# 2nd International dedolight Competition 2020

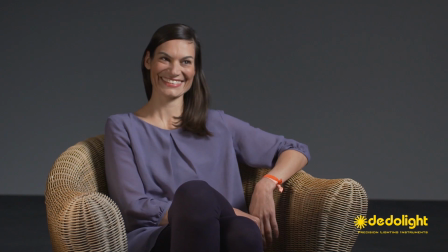[17:05]
You may want to dim the intensity on the fill light to achieve the desired contrast ratio between key and fill light.
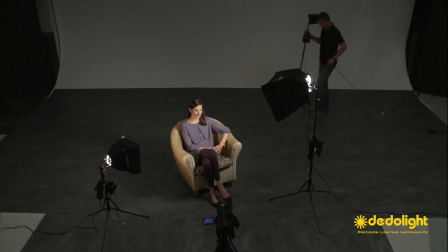[17:16]
then you choose one of the focusing lights as a backlight this
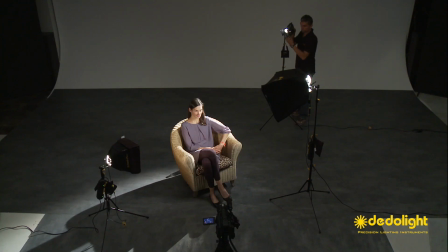[17:22]
backlight you may at first run at full power to define angle and position and later on
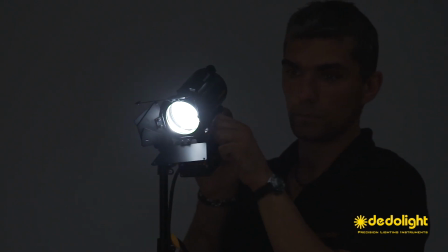[17:29]
you dim it down to make it less obtrusive you can balance the backlight
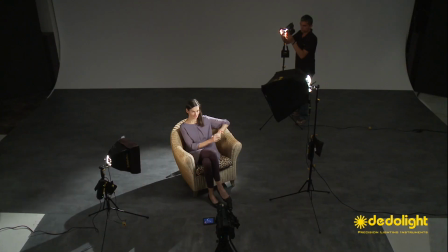[17:36]
between hair and shoulders if necessary because of different reflective values or
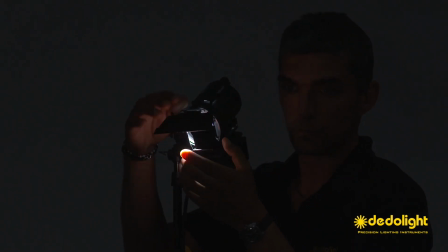[17:43]
brightnesses. You can do this with a barn door or with a set of half scrims.
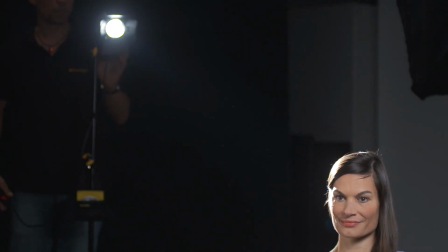[17:52]
The next focusing light you may use as a kicker on the side of the face which is opposite the key light.
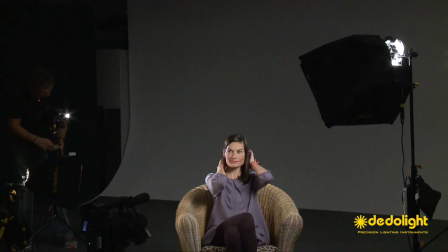[18:03]
This has to be done with great subtlety. This can help to bring more three-dimensionality, sculpting to the face.
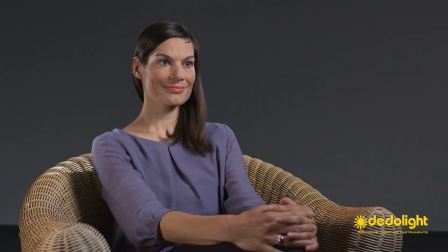[18:12]
It's not always necessary, not even always desirable. And if you don't want to use the kicker you can use this light head as
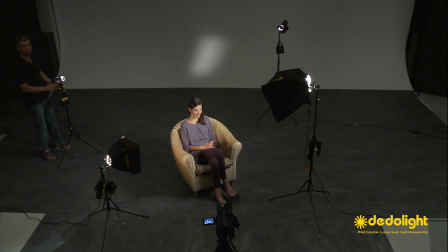[18:22]
an additional light for an accent or for the background.
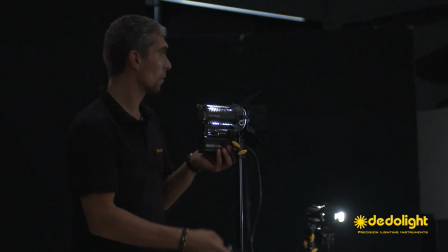[18:28]
Now the remaining focusing light you will use for the background.
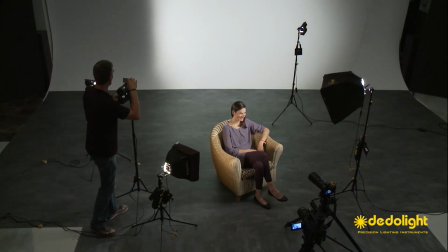[18:34]
With this you can create an evenly lit background or a slash of light
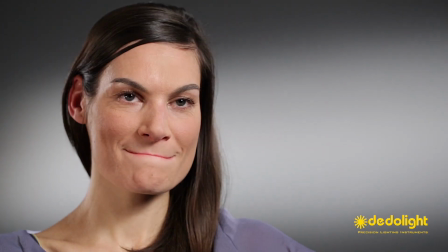[18:39]
using the barn doors with different positions and orientations or
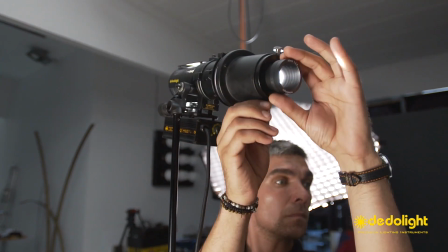[18:45]
maybe better use the imager the projection attachment to
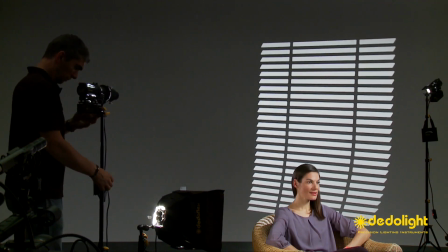[18:50]
project a background pattern like a steel gobel you
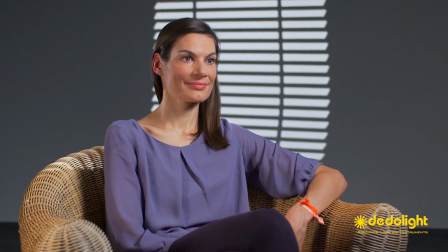[18:57]
balance the intensity so that you don't distract from the foreground or object
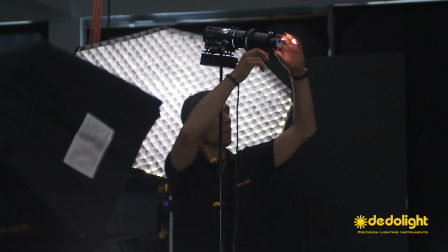[19:02]
you use color gel filters to indicate the time of the day
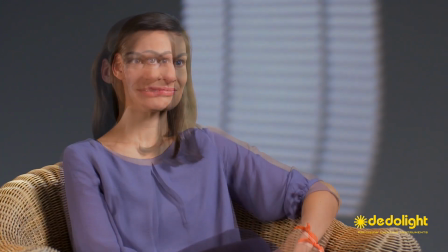[19:08]
be it a blue filter for a night effect or an amber filter for an afternoon sunlight effect.
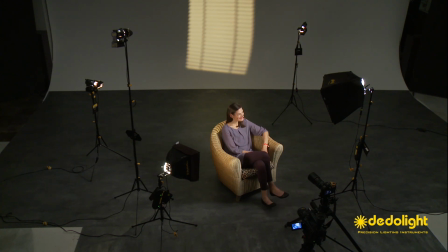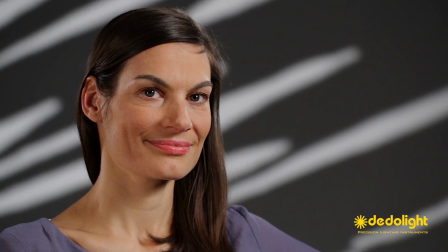[19:21]
Especially when you're using a camera with a small sensor and a short focal length,
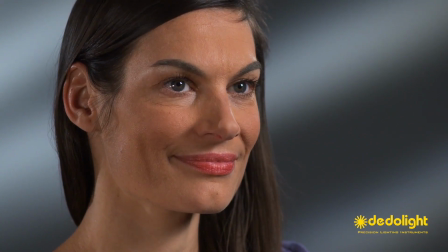[19:27]
it will be very helpful to throw the background projection out
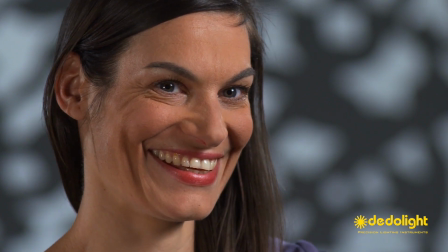[19:32]
of focus to create the illusion of space and depth.
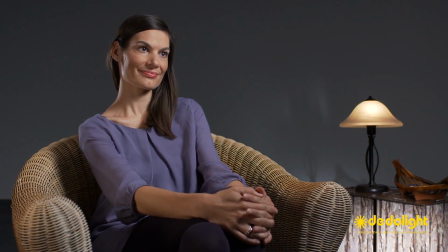[19:39]
Now you may want to use the fourth light to create another layer in the background effects
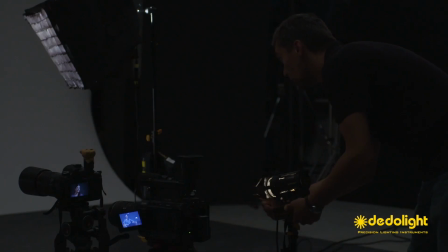[19:46]
to enhance the feeling of greater distance, three-dimensionality, if you don't want to use this light as a kicker.
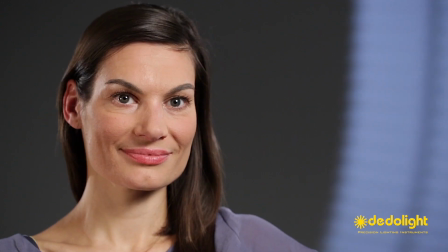[19:56]
If you choose any particular color for the background projection,
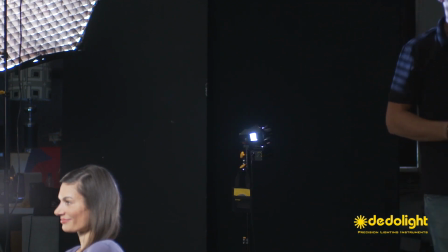[20:03]
you may also want to use a similar color on the backlight and the kicker to create the
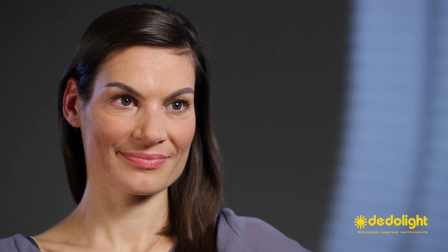[20:10]
uniformity of the light character which is hitting or illuminating the person from the back side.
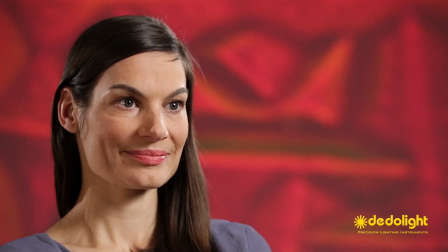[20:20]
Instead of the Gobo projection, you can also use our background effect glasses.
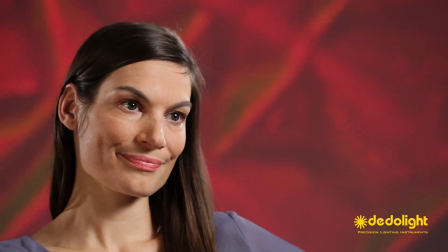[20:27]
Again, you will see a completely different character of these projections,
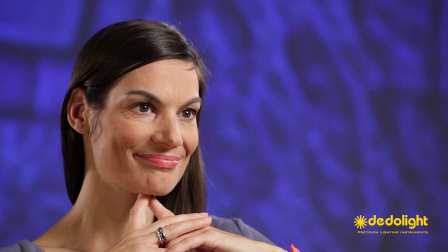[20:33]
whether the projection is in focus or thrown out of focus.
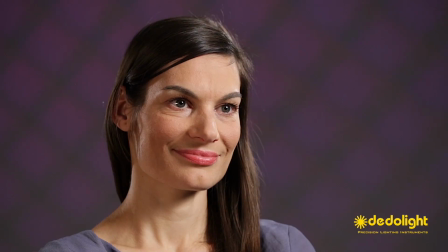[20:39]
Yet a further version can be the sandwich,
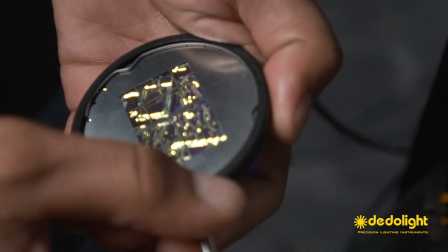[20:44]
combining a steel gobo with such a background effect filter.
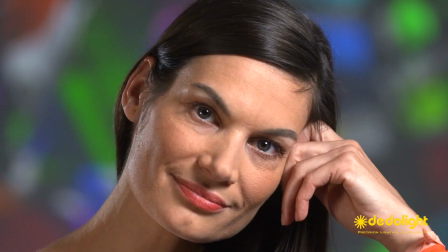[20:52]
Now all that we're doing here now has nothing to do with rules or even any suggestions of what we expect you to do. It is merely one example to run you through the range of equipment and accessories that we will provide for you.